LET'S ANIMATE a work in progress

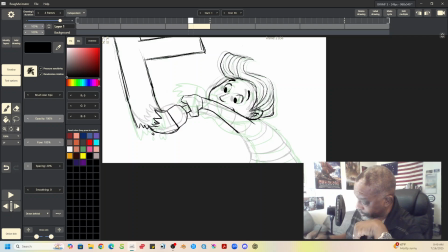It's going slightly higher than where the body is. Okay. Get that in between there. Yeah. A lot of times, those frickin' stripes, man.
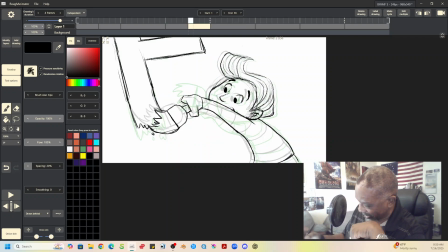The stripes are, the stripes are a problem. Yeah. So yeah, excuse me. Yeah, stripes can really be a pain in the butt. Let's see.
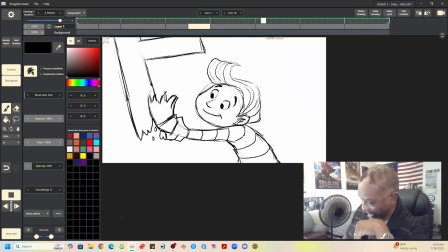Well, I might have gotten it right. I don't know. Yeah, it doesn't look too bad. Yeah, that's not too bad.
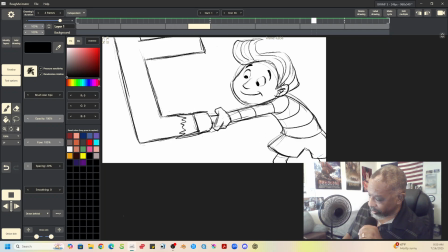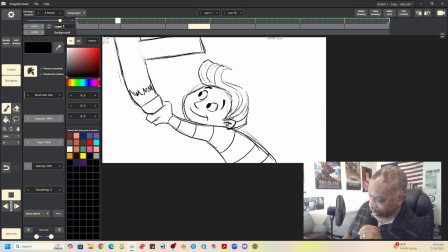Well, let's see. So, let's see.
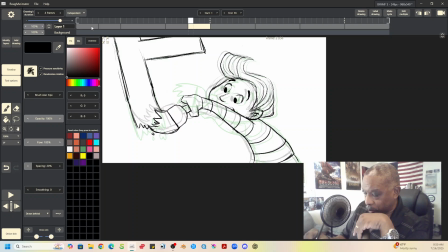Now, if timing wise, I could kind of spark this up a bit. So let's say we got 4s here.
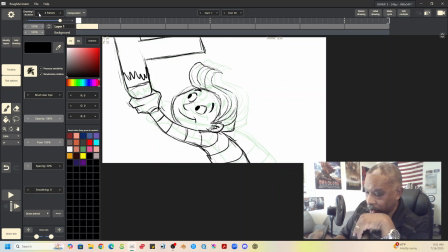What if let's go down to 3 frames for the faster part of the action.
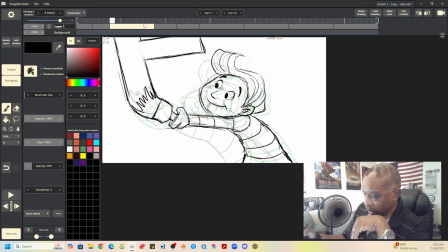Maybe this is. I'll make this 4. You kind of really end up sort of experimenting, really, to be honest. Like that 3. I'm going to make the faster actions on 3s.
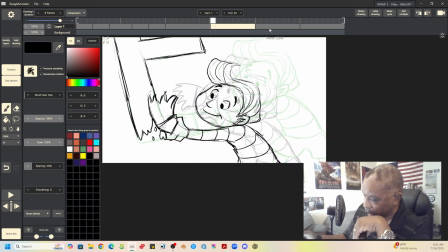And he's up to here. Where we get the bigger spaces, I'm going to leave it as is, and then we'll just play that.
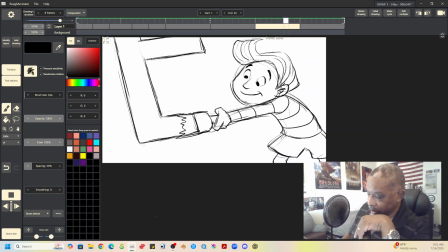Yeah. Okay, so that faster part of the action does kind of feel natural. When you get down to like 3 frames on an exposure, you know you're pretty much right there at 2s.
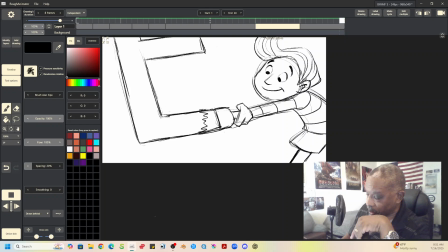So at some point, you're going to add a few more drawings somewhere to give it this softer movement.
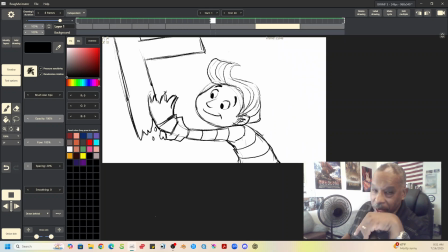Yeah. All right. Well, I think we're going to stop here. Yeah. We'll stop here for now. Anyways, yeah. So anyway, you can see how you can reuse drawings,
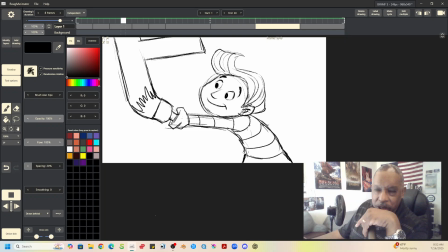how you can copy paste to get your in betweens, how you don't necessarily have to, try to eyeball an in between. In the old days, we did a lot of that. Since we have the digital platform, we might be able to get around it.
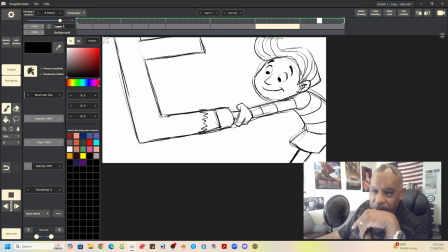And of course, now you've got these wonderful programs. My goodness. Where you can rig drawings, where you can manipulate drawings. Like there's a program I saw out there, I think it's called Moho, I think, which will allow you to manipulate your drawings.
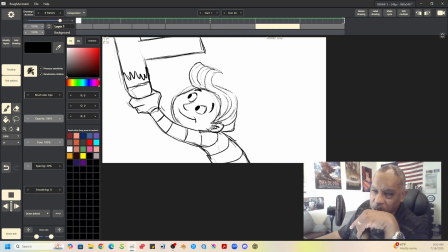There's all sorts of ways where you can get around,
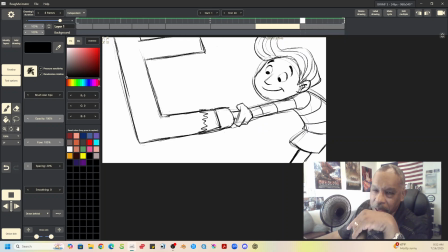doing hard in-betweens where you still get the same effect without actually having to eyeball the in-between.
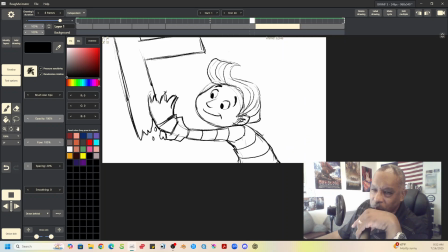Not that that's a bad thing. I think, doing it the old-fashioned way is obviously great, and that's the way we did it, and it worked fantastically. But it is hard work. If you can let the computer help you to make an in-between, then by all means, I think you should do that.
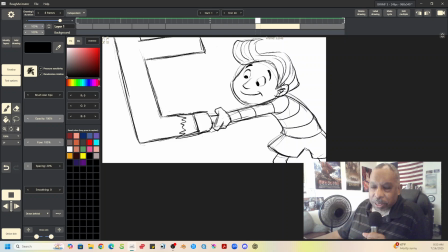Definitely take advantage of all the perks and things that digital animation will give you, that these platforms give you.
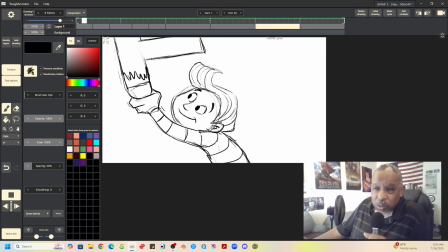All right, good people. See you tomorrow for the next demo. Have a beautiful day. Thank God for your talents and gifts. Like and subscribe if you like what you see.
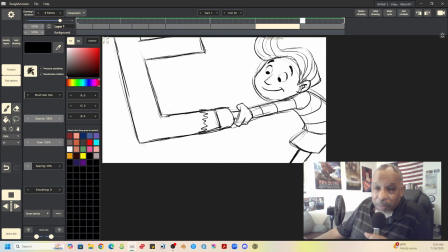And don't forget, Jesus is Lord.